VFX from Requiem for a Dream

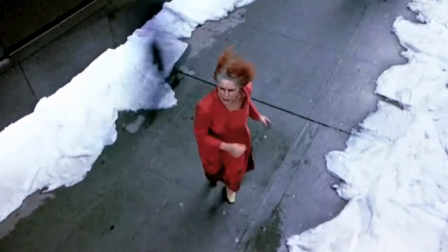3s
This shot is a motion-controlled shot with a difference mat, which the technique I always like using got it from my experience in film restoration.
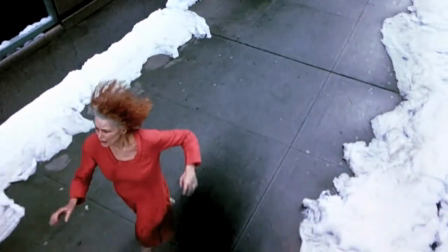13s
It took about a day and a half to shoot.
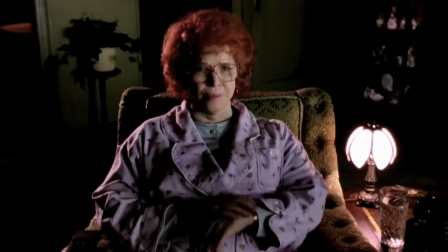17s
This montage shows something I like doing in my digital effects work in film.
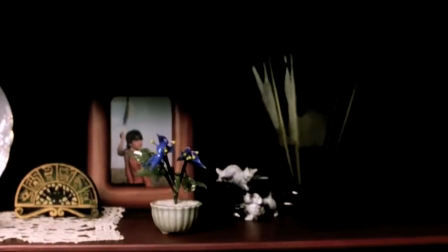25s
If I'm doing my job right, nobody knows if there's any digital effects within a shot. The shot just reads as it would normally and nothing stands out.
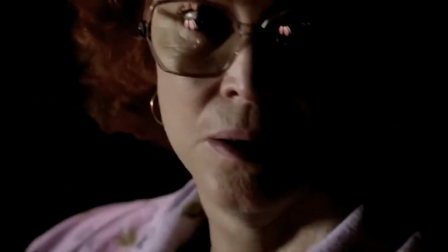37s
In this case, we have several motion control camera work shots, like here with the pierogies, with some digital smoke on top of them.
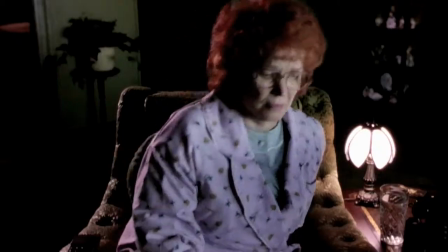44s
The same is true with the refrigerator coming up, multiple passes with a motion-controlled camera, compositions,
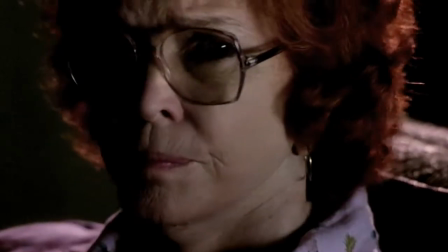51s
digital smoke on top of it, and if everything works well, it just fits into the movie, implying how hungry Sarah is.
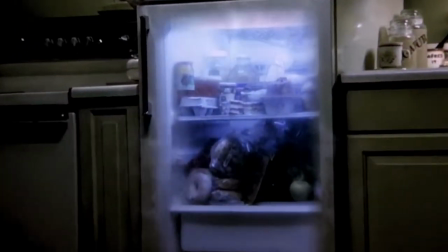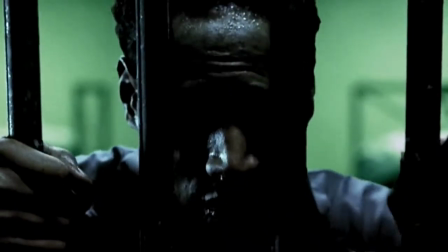64s
I always loved this guy, and I remember when I proposed it, having the soundtrack actually modulate the image using the sound wave itself,
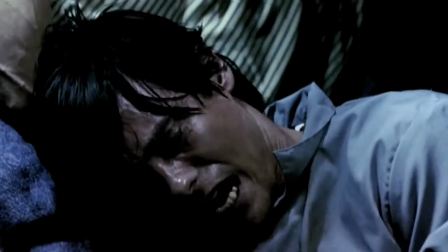73s
averaging it out, and then putting that against It's just some variable that varies how far an image jumps back and forth.
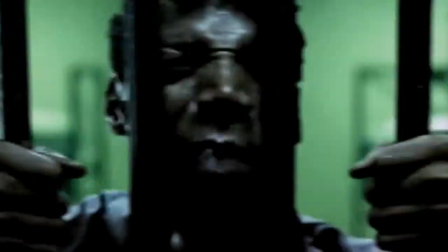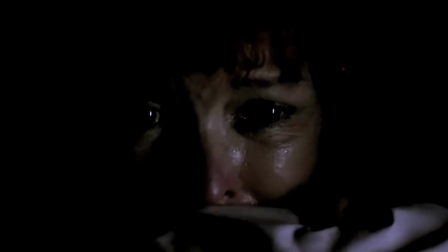87s
The gag involved a lot of rotoscoping, drawing around the outside of the bits of flying food, plus composition.
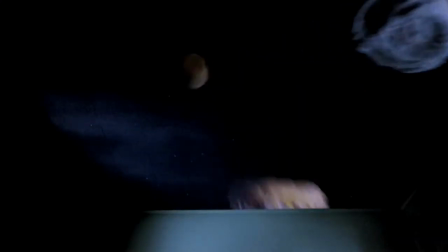96s
We were using Chalice, After Effects,
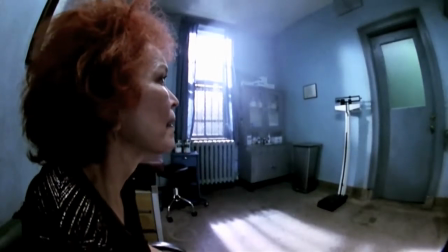101s
and Inferno, which is a very high-end product by Discreet Logic for compositing.
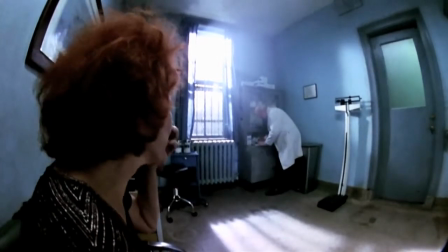106s
The Inferno did this shot. This shot was literally hundreds of gigabytes of data.
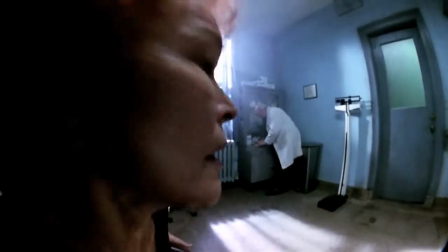116s
It doesn't read digital at all, I believe, but there's a lot more going on that meets the eye.
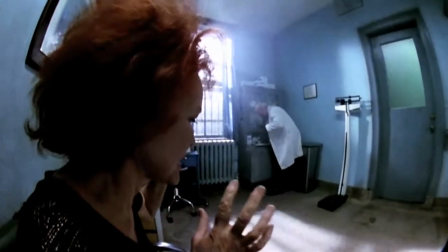122s
There's a line that goes in between Sarah and the Doctor, so they can travel at different speeds, and then it has to be averaged out.
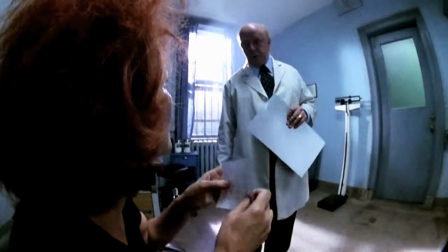130s
It has to be de-graining and re-graining. It's important to remember that all the shots in this film are handled
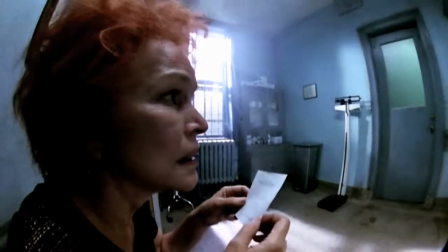137s
as 2,000 pixel across scanned image data.
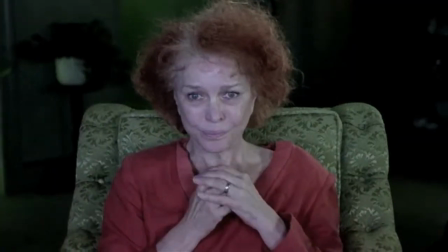141s
Each file is about 8 megabytes per frame.
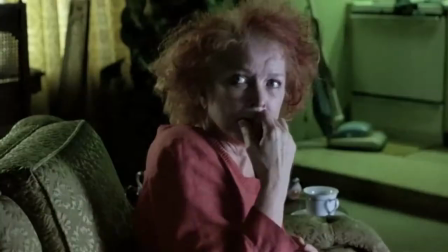146s
So something I always say is about 40% of any effects job is data management.
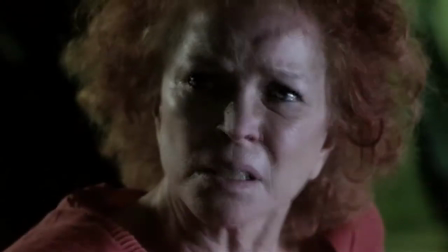155s
And I think that's true literally with any sort of artwork involved in computers. This was the longest shot to post-produce.
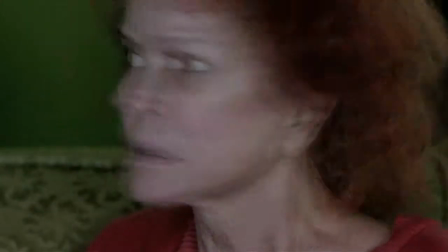166s
There was a rotoscopian chalice drawing around the characters, so we could put something else inside their image area.
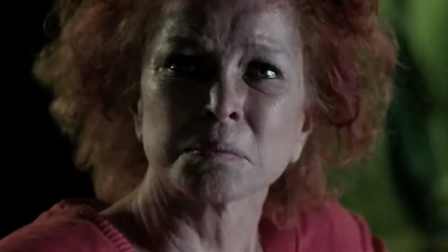173s
It took about three and a half months, one and two operators working ten to fifteen hours a day.
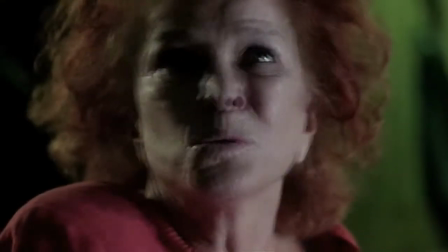182s
The original script direction when I got it was Red Sarah leaves the television.
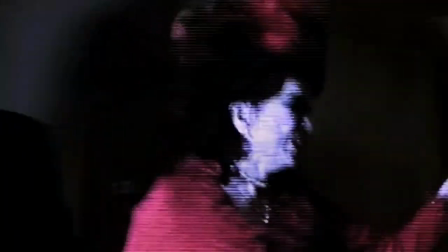187s
I originally had the idea of actually getting the videotap off of the camera on the set,
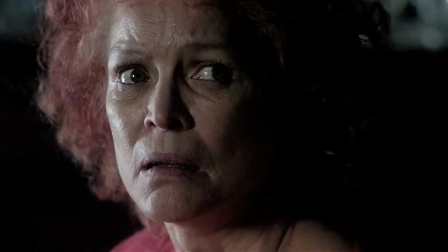193s
but they weren't able to do that, so then we took the footage, transferred to VHS video, really trashed it up,
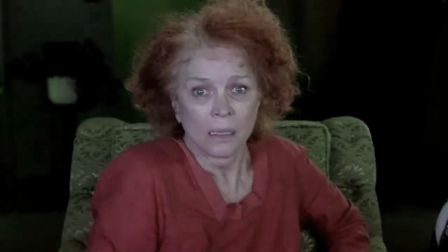202s
trashed up some more, transferred it back, blew it back up, and put it inside the mats.
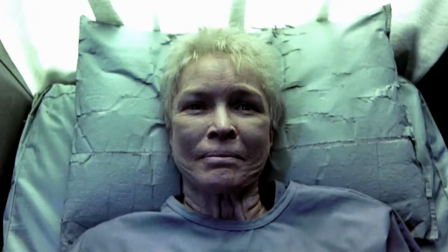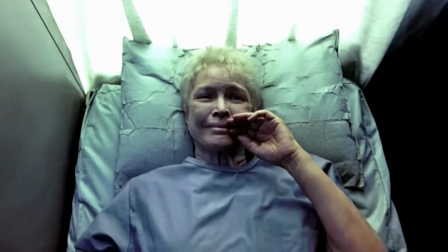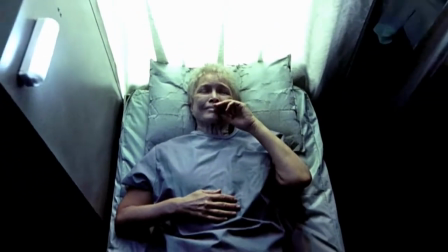219s
This is the end shot, it's more video to film work,
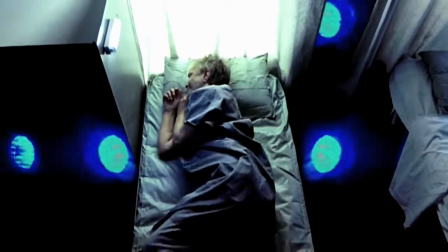223s
I got about ten different phone
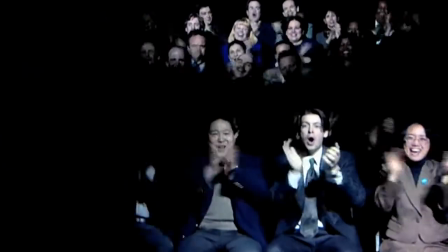228s
calls from producers and directors about making this the best looking video to film transfer ever made.
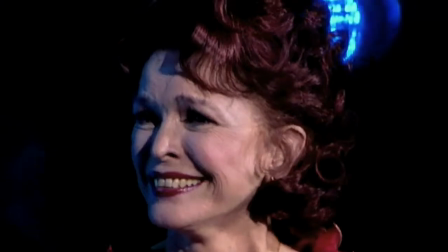236s
I actually went too far at first, they liked it so much, they thought nobody would realize it was video so we had to go back and junk up this section in the end a little bit here.
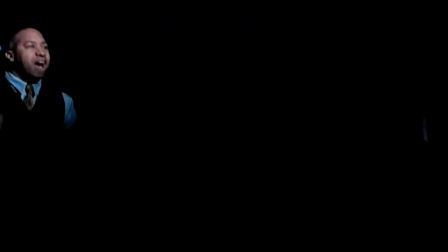246s
Um, the Red Sarah and her son's combined fantasy, while that caps the film.